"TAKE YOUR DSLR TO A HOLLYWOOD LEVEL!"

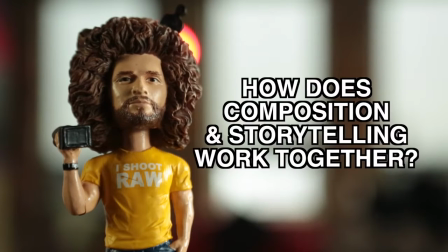(8:24)
How do I get the sound just right for any situation? What do I do as far as composition and storytelling to make the video memorable? And a bunch of other things like what gear should I use, what lighting equipment I needed, and how to do all of this on my own without a crew. I tried reading articles and watching videos from around the internet, but the information out there is scattered and often low quality. It made learning how to do it professionally on my own nearly impossible. At this point, I knew I needed guidance from someone who was more skilled at video production to show me all the things I was doing wrong and to guide me towards better video. Otherwise, I would continue wasting time shooting videos that were just good enough. So what did I do? When the time came to film some very large projects,
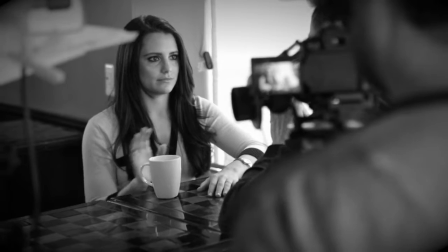(9:11)
I sought out a seasoned professional who was just as good at video production as I am at photography, and that was Todd Wolf. I hired him to shoot and produce both of my video guides, the Fro Knows Photo Guide to Getting Out of Auto and the Fro Knows Photo Flash Guide.
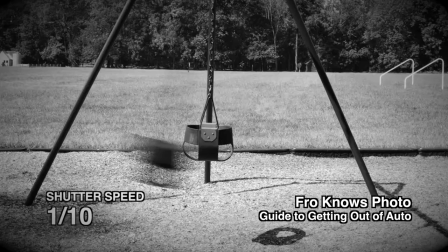(9:28)
If you've ever seen either of them, you know how high quality Todd's video work is.
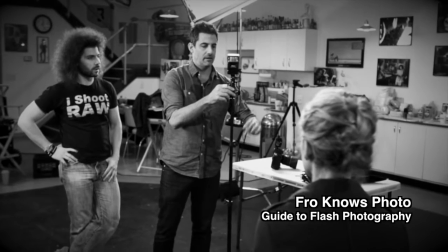(9:32)
I ended up learning more from Todd about video in a few short weeks than I was able to learn in the previous four years on my own. So, after creating the first two guides and helping tens of thousands of people understand the fundamentals of photography and flash photography, people started to ask me, how do I shoot video with my DSLR? And that's why I teamed up with Todd and gathered all this information in one place to answer that exact question. And once you've seen what we've created, it's going to dramatically cut down the learning curve for teaching you how to capture video with your DSLR. So here's another sneak peek inside.
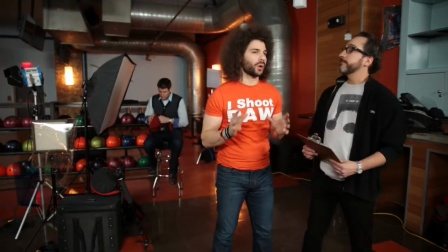(10:10)
So we're out on location at a bowling alley, and not only are we going to do something pretty cool, but I have my bowling shoes on because I'm ready to bowl. But Todd, what are we really here to do? We are here to shoot an EPK, which is an electronic press kit.
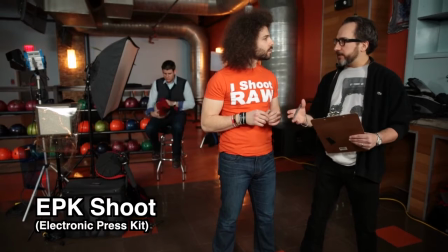(10:22)
So this could be for any corporate client, any business out there, and a great way to make a couple bucks.
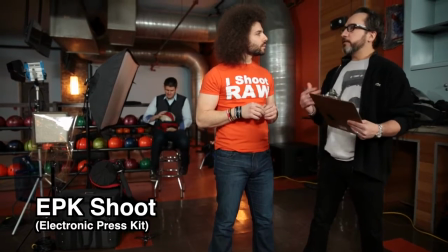(10:29)
Mr. Dave Leno back here, he's an avid bowler. He's looking for an EPK to help promote himself and how knowledgeable he is. Sure, and another thing that an EPK can be used for, for musicians, for any business owner. You're telling the story of what they do in an easily consumable piece of content that they can put anywhere and use it pretty much as an advertisement.
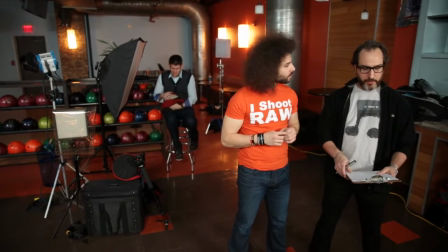(10:49)
So you have the clipboard here. What are we talking about? I got a clipboard here. I have got a shot list first and foremost.
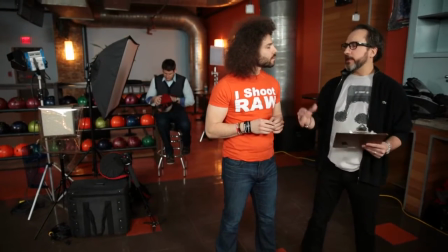(10:55)
Last night, I kind of just thought out everything I want to get. Not cutting off creativity whatsoever.
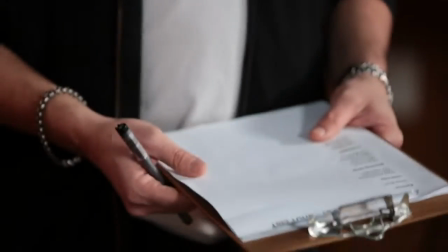(11:01)
We're going to be inspired while we're here to do some extra things, but at least I've got a roadmap and I'm not going to miss critical things. Yeah. Remember when we talked about pre-production? That's what you have to do to prepare yourself. Todd, what are some more rules we're going to get into? Well, some good things I want to talk about now are coverage and the almighty 180 rule. Now, this 180 rule is something that I just ruined at the very beginning, but it's something that I made the mistake once and it never happens again. So that's why we're here to show you the examples to see what a good use of the 180 rule is and what it looks like if we break it.
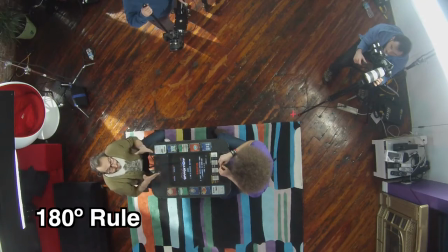(11:33)
So let me just give you the basics. We've got a camera above us here, and between the two characters, there's an axis between us.
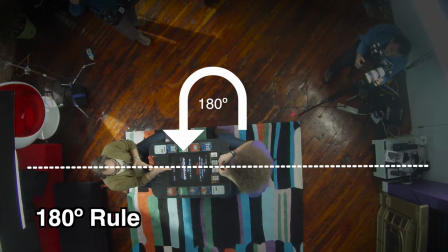(11:40)
There's an eye line between us. We don't want to cross that eye line with our camera. We want everything to be on one side or the other.
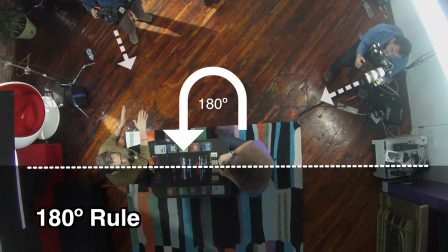(11:47)
Right now, we've got all of our cameras on this side. That's generally where you want to keep them.
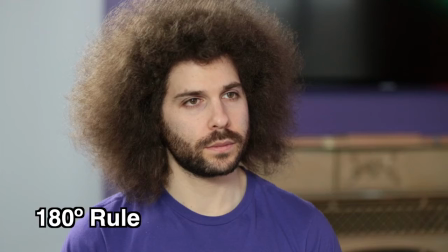(11:52)
It helps the audience understand where things are relative to one another.
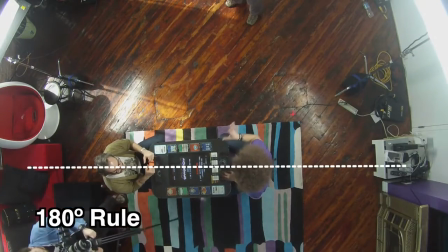(11:56)
Now, if we cross that line, which we will show an example of, it will disorient the audience.
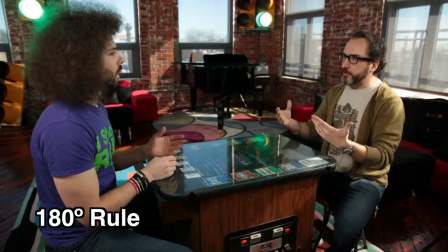(12:01)
Can you break the rule? Absolutely. But know the rules, and then you can break them. All right, Todd, I see you have the slider set up. What is going on here? Well, I'm going to come in here for a two-shot. Kind of tried to fake it here when I swung it around.
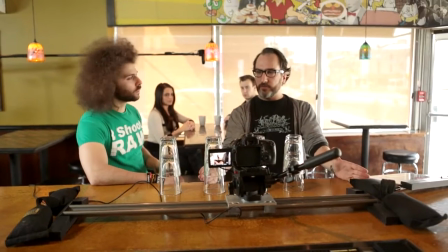(12:15)
I think that'll give me good movement to come into this shot. but this is going to give us a really cool effect while getting both of them in one shot.
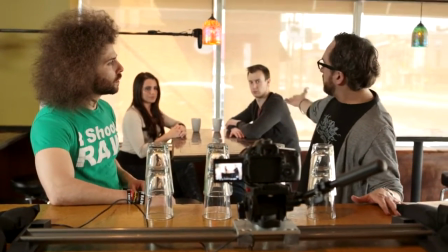(12:21)
So go over the two shot again. Two shot is, obviously, we've got two folks here that we're going to get in the same frame at the same time.
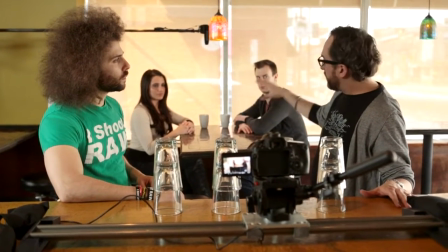(12:29)
This isn't singles. This is a two shot.